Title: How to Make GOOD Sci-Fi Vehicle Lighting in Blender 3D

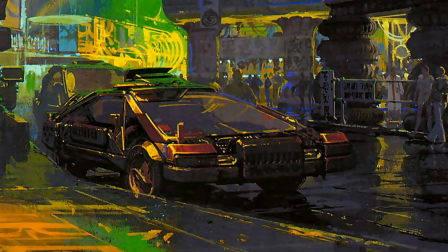241s
In those concept paintings, you can see that the car is really in detail and it has all of this reflected light on it,
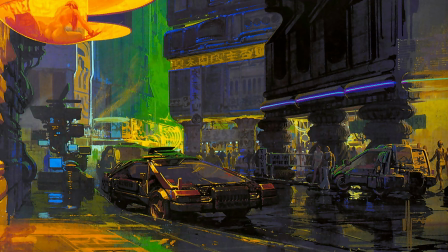248s
but the city itself is added as, for contextual reasons, but what really is the focus is the car.
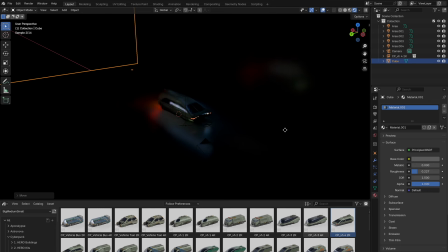255s
So here I'm kind of doing the same thing, I'm just not showing the whole background environment, I'm just implying it with the type of color and light that's on the car.
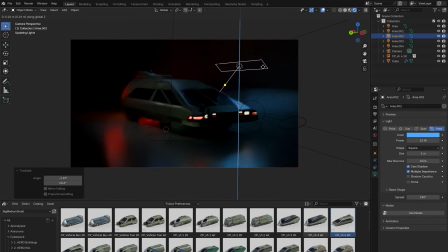265s
Throughout all of this, you'll constantly see me fiddling with the settings: brightness, color, angle, shape, size.
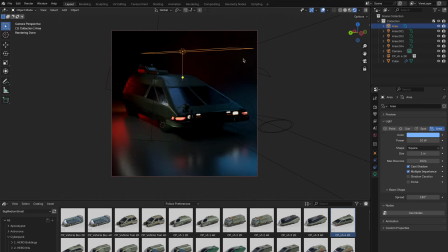273s
This process is never really straight ahead. Adding one light usually means going back and tweaking the others. What I'm going for is a setup where each light has a job to do and works with others instead of fighting them.
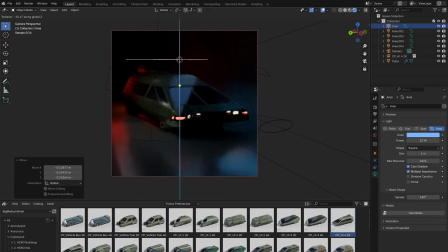290s
I'm being picky about which edges catch the light because I want every highlight to feel like it's there for a reason. This back and forth is totally normal. Nobody gets perfect lighting the first try. It's all about building it up bit by bit and seeing what works.
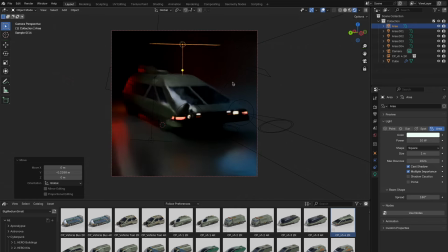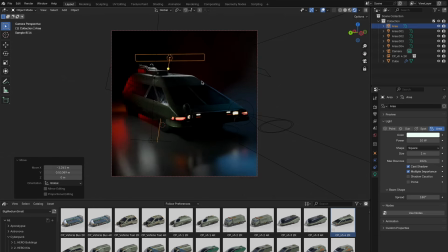327s
A quick side note about why studies like this are useful. Whether you're into 3D or 2D, studying artists you dig and figuring out their approach is super valuable.
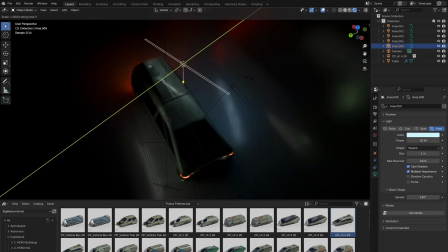339s
By breaking down how John Liberto lights his scenes and trying to get that same feel,
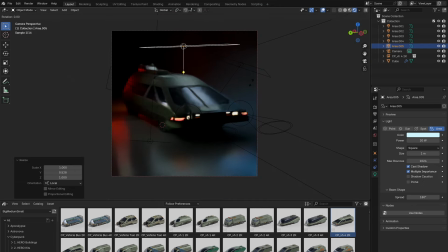345s
I'm not just getting better technically, I'm learning how to art direct my own stuff. It helps turn those abstract feelings into actual techniques that you can use again and again.
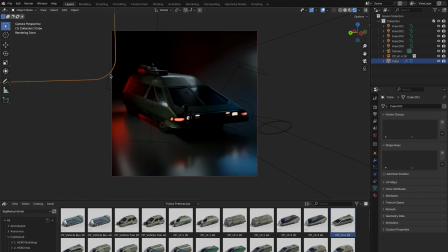And here's how the final turned out.
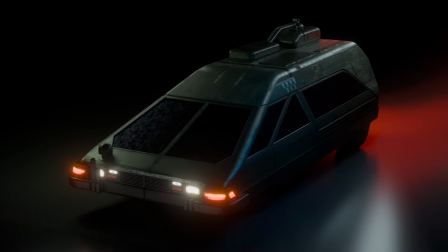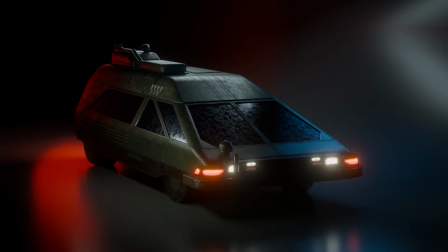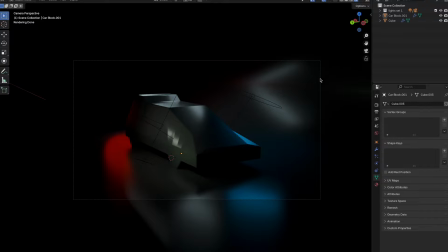393s
If you want to play with this whole blend scene yourself, I've put this file up on my Discord for free.
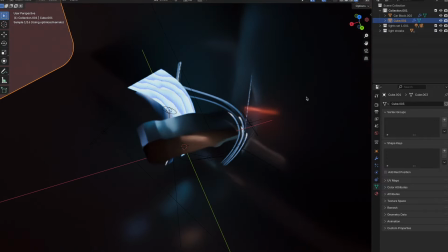399s
I can't include the actual vehicle model because I bought it, but I've swapped in something similar, and you can replace that with whatever you want.
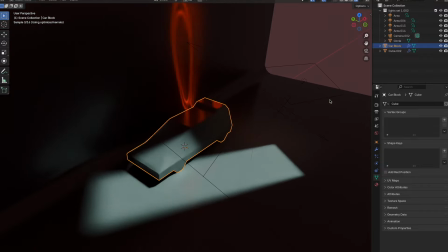408s
Thanks for watching. I hope you picked up some ideas for your own projects. If this helped, let me know in the comments below, and I'll catch you next time.
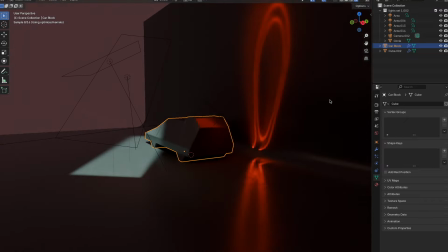415s
See ya.